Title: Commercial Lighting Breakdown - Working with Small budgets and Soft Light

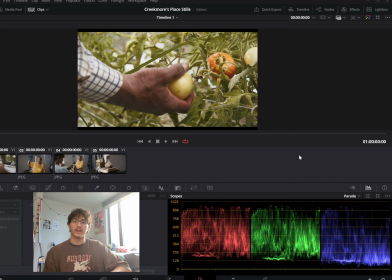How's it going today? I'm going to be breaking down a commercial shoot I did for a local farm, Creekmore's Place. This is something we did with what was a really light setup, really basic setup.
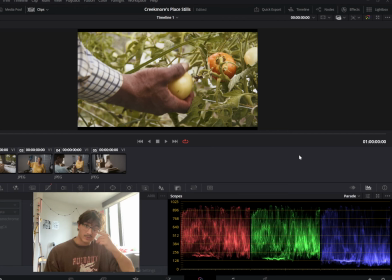I was just the DP on this. Um, we were going for like a more upbeat look, more just commercial friendly, more like can post and it shows off what they're doing instead of having to get a whole marketing thing is what they wanted.
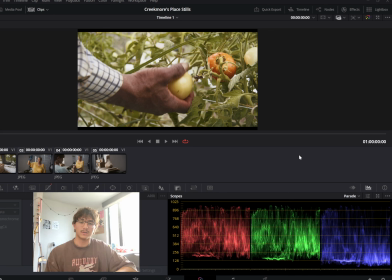So for this, all we felt we needed was two tungsten, or I guess we actually did have three lights. I was wrong. We had three lights. We had two par 64s, two par cans, and then we had a open face 350-watt tungsten light.
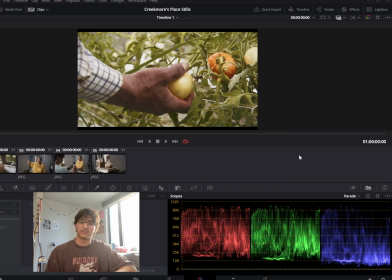So we shot mostly with those par cans, and then we just filled in a little bit with that um, floodlight. And then we did bring an abundance of negative fill. We did bring a good bit of diffusion.
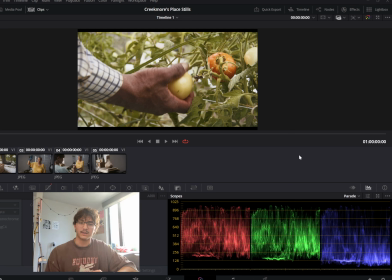We had a what was it, like 4-foot umbrella, and then just a bunch of silk that we had. Starting off here, so up here we did have that umbrella just for the sun, because that sun was all the way up here shining through.
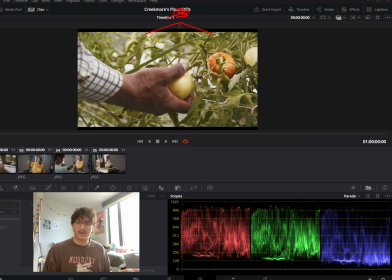And so to stop a little bit of that, diffuse it so the highlights weren't crazy here, and instead we got that nice smooth roll off that we get, that little almost like a gradient, almost a wrap on that subject. We just had that umbrella up here,
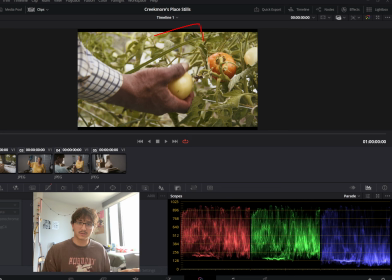and then so with that umbrella, we also walled off here the shooting side with negative fill, and then we were shooting from over here. So this is where I was shooting from, right next to the negative fill.
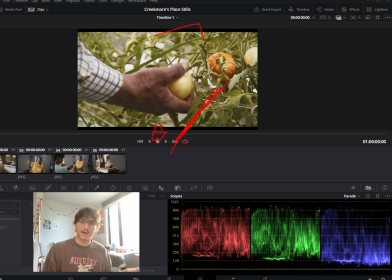That gave us a lot of like ability to work with our contrast, and then to fill in, because we were already, most of this level here was almost purely from
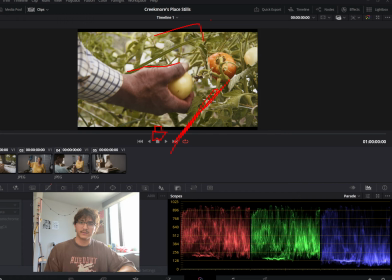that the sun and like the diffused sun. But just to fill it in a little bit, we did add not daylight colored lights, obviously, but we only really had tungsten on the set. So we had the two 1K pars shooting here just to fill it in.
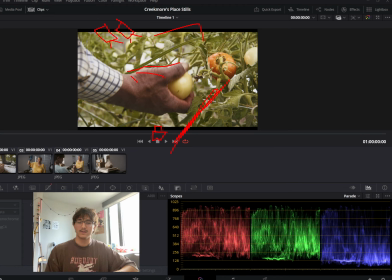And that did help get, because we were shooting like downwards with it from just to like literally just next to the umbrella, just a little bit to the side. And so that helped with our wrap, gave us a little bit there.
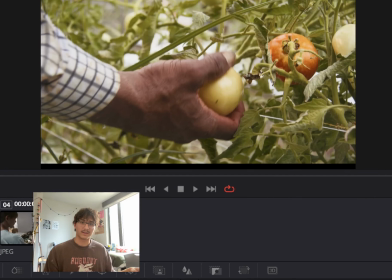Whereas like on, we were getting like, I'll zoom in a little bit here.
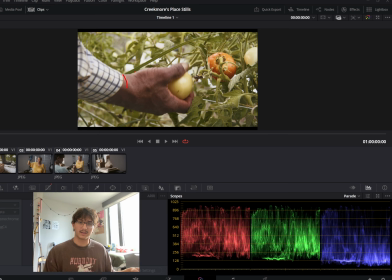On the upper hand, we were getting like here, a little bit of this highlight is probably added in. We get like, we fill it in here. That's a lot due to the pars that we were using, the lights that we used, the lights that we added.
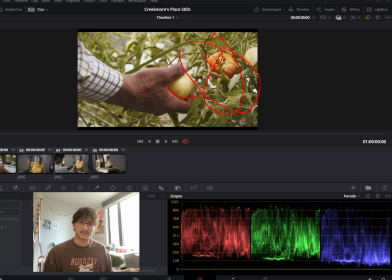Whereas here, all that fill, obviously all this, all the light you're getting there, that's gonna be the shine here. That's gonna be the sun. But we did, I felt, to me, it gave that feel that it was worth it,
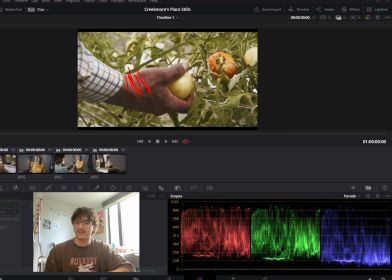gave a little warmth to it, something that we wouldn't have had with just the diffused sun.
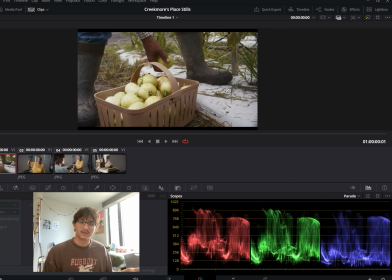And then that next still, we used the same lighting setup. Just to zoom in a little bit, it's just him putting the tomato down.
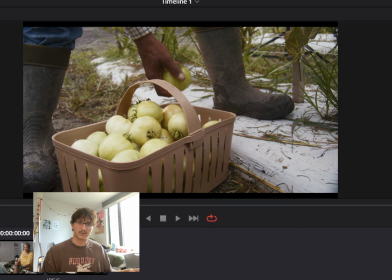We did, I think, 3 shots. One was wider, one was I don't know if we used the wide in the final, actually.
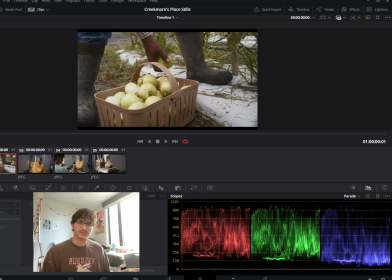This is a bit old. And so, and this is not the final still. This one was a tad, the levels were a bit higher. I don't know how I got this still.
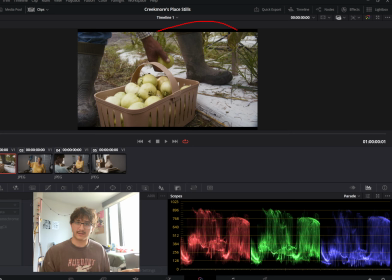It was not just a straight screen grab, but we still had that diffusion over there. It was just, he went down a little bit.